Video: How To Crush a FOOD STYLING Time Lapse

Hey, what's up everyone? How's it going? I hope you're having a great week so far. In today's video, I'm gonna show you how to do a really amazing food styling time-lapse video. Now, this is something that I love to create for my clients. It's really simple to do. You start with the empty table, you show off all those little styling details, all the way to the final photograph, and in the end, you have a really cool time-lapse video.
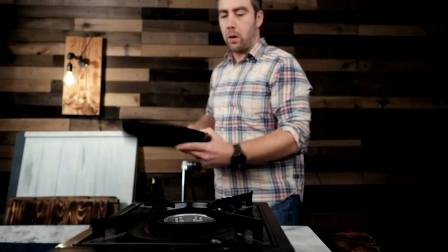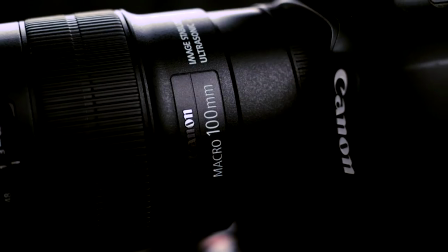Okay, so making a food styling time-lapse is really, really simple. It's the same as any other time-lapse that you would go and make. You take a bunch of photos and then you make each photo a frame and premiere at 24 frames per second.
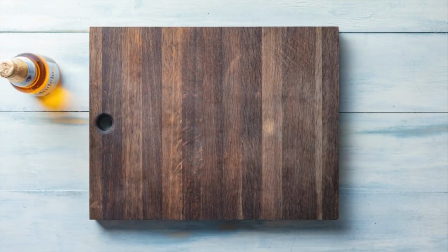(0:45)
And that 45 minutes to an hour of arranging props around the table and styling that recipe
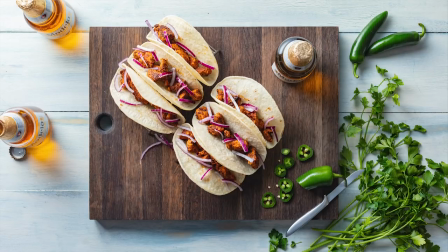(0:51)
gets broken down into a couple of seconds into one really fantastic clip like this one.
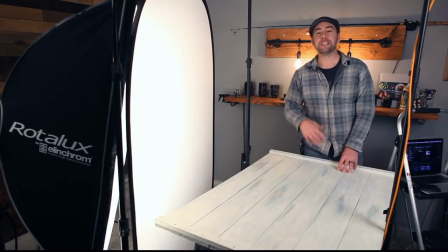(0:56)
To do this,
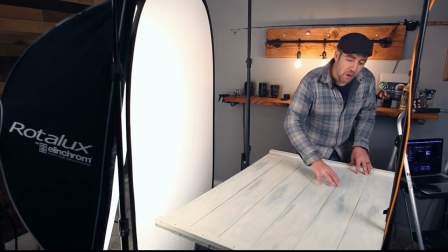(0:57)
it's really not any more difficult than taking a photo with every single move or adjustment that you make on the table here during the entire styling process.
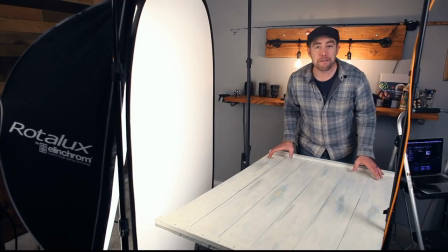(1:06)
But it is really important to first find the edges of your frame, because remember, this is going to be a video clip at 16 by 9, so you want to make sure you don't crop off anything that's really important to your story.
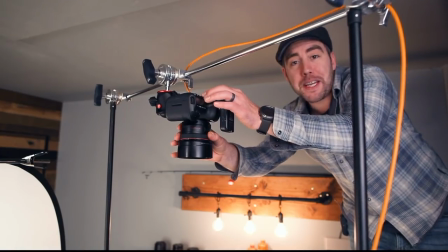(1:18)
Now for me, personally, I like to start off with placing the camera on video mode because the LCD screen already places that crop there for you.
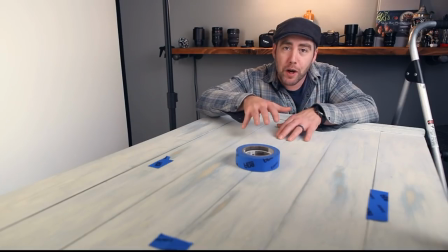(1:26)
So I know where not to place my important stuff. But now that I have my edges all mapped out, I got my camera set up, I got my light set up too as well. It's hanging off there to the top left. It's looking really good. I got an empty table, so it's time to start making images.
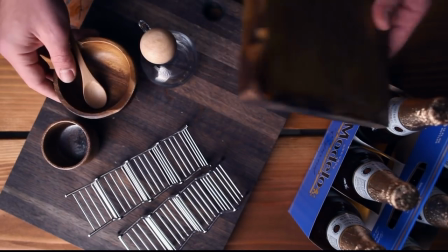(1:39)
Okay, I just want to go over some of the props that I have for my shoot today. I got a couple of wooden cutting boards, a lighter one and this darker one.
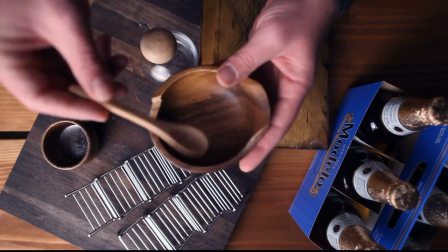(1:47)
We'll see which one works best. I got a nice wooden bowl. I think I'll be using this for salsa. A nice little jar here.
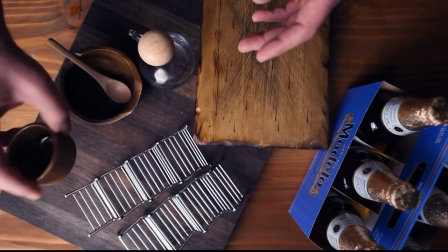(1:53)
I think this will be for the sauce. Another little ceramic ramekin, also in lighter color, like a brown.
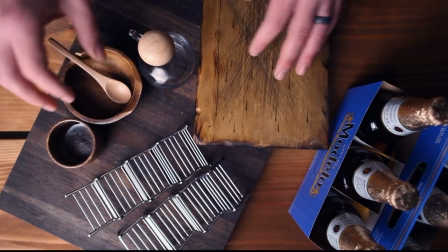(1:58)
So I'm going for high key, so you can see I'm choosing kind of lighter props.
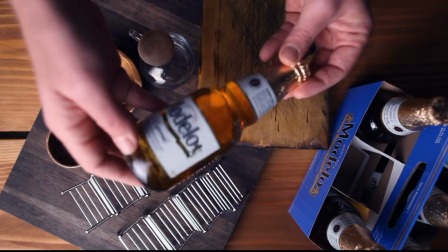(2:03)
I got some taco holders and some nice beer here, because for me, cervezas and tacos go hand in hand.
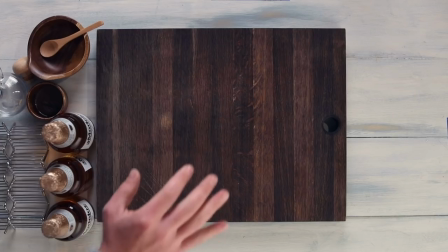(2:10)
As for the composition of this photo, I'm gonna be placing the cutting board pretty much dead center within the frame.
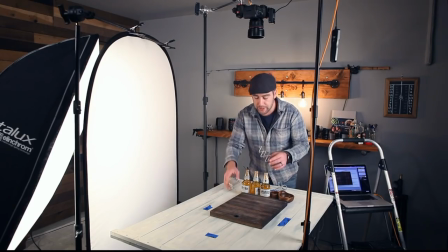(2:16)
Then I think next up is the holders, and I'll place these on top of the cutting board here,
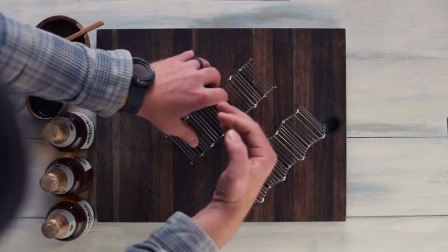(2:21)
but maybe I'll angle them in so the light is shining through the shell and I get these nice diagonal lines when my tacos are ready.
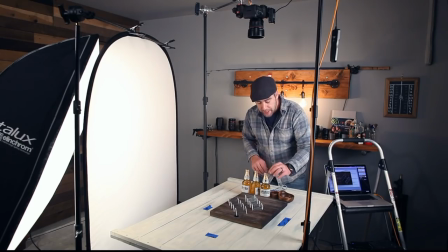(2:29)
Then maybe I'll place some cilantro right here on the right-hand side where all these props are, and some fresh cut jalapenos right here in the negative space. And as far as these beers go, I think I'm gonna place one maybe right there.
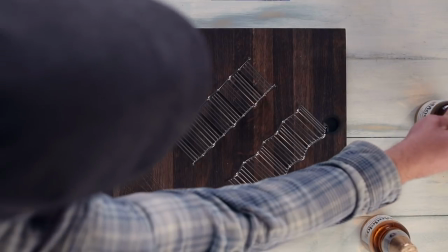(2:45)
And I'll place another one right here and one here on the cutting board.
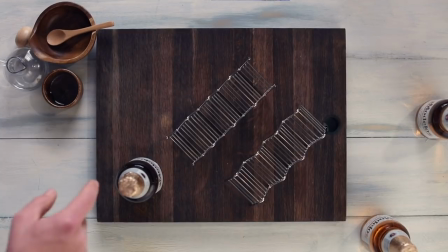(2:51)
And that forms a nice triangle that kind of cuts through my subject there.
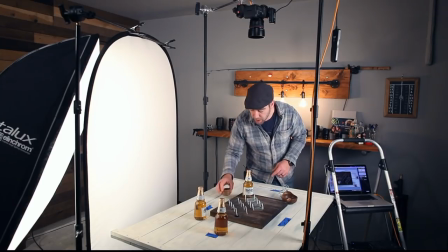(2:55)
And I think for these other props, I'll place one right here,
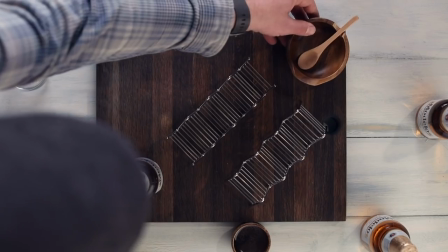(2:59)
and my salsa bowl I'll place on this side of the frame with the spoon pointing in there to the food.
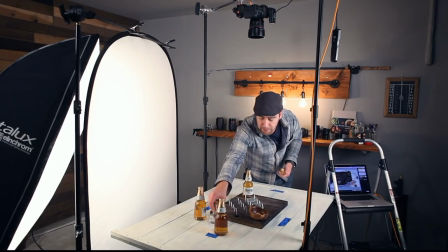(3:06)
And for the sauce, maybe I'll place that right about here.
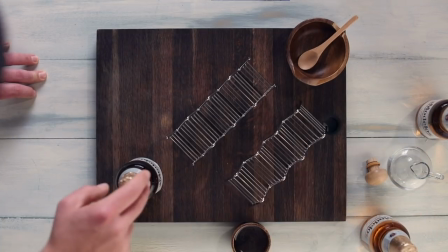(3:11)
And now I have two triangles that cut through my food.
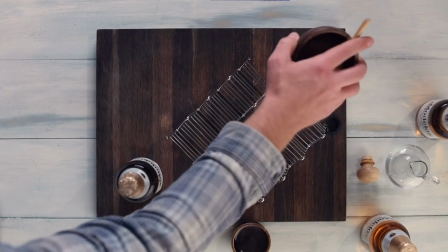(3:16)
However, once I get my tacos down here on the table, I'll definitely sort out this bowl of salsa and this glass jar filled with sauce.
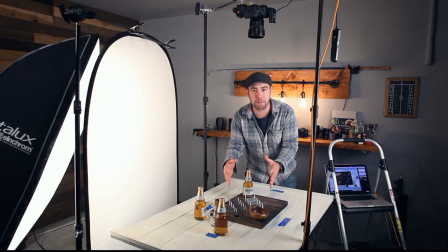(3:23)
I usually find that once the food is on the table, everything changes just a little bit because the food might be larger or smaller than you originally envisioned. If I was on a real shoot, I would get all of this ready while the food was cooking, or at least right before it came out. That way, when the food does come out, I'm ready to get jamming, or at least I can quickly break it down and start from there.
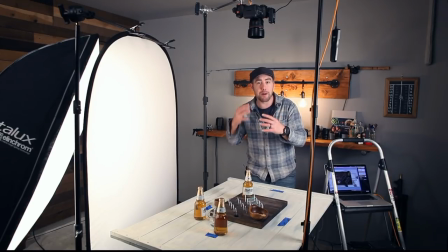(3:42)
But now that I have this composition all kind of mapped out in my mind, I can get ready on this food styling time-lapse.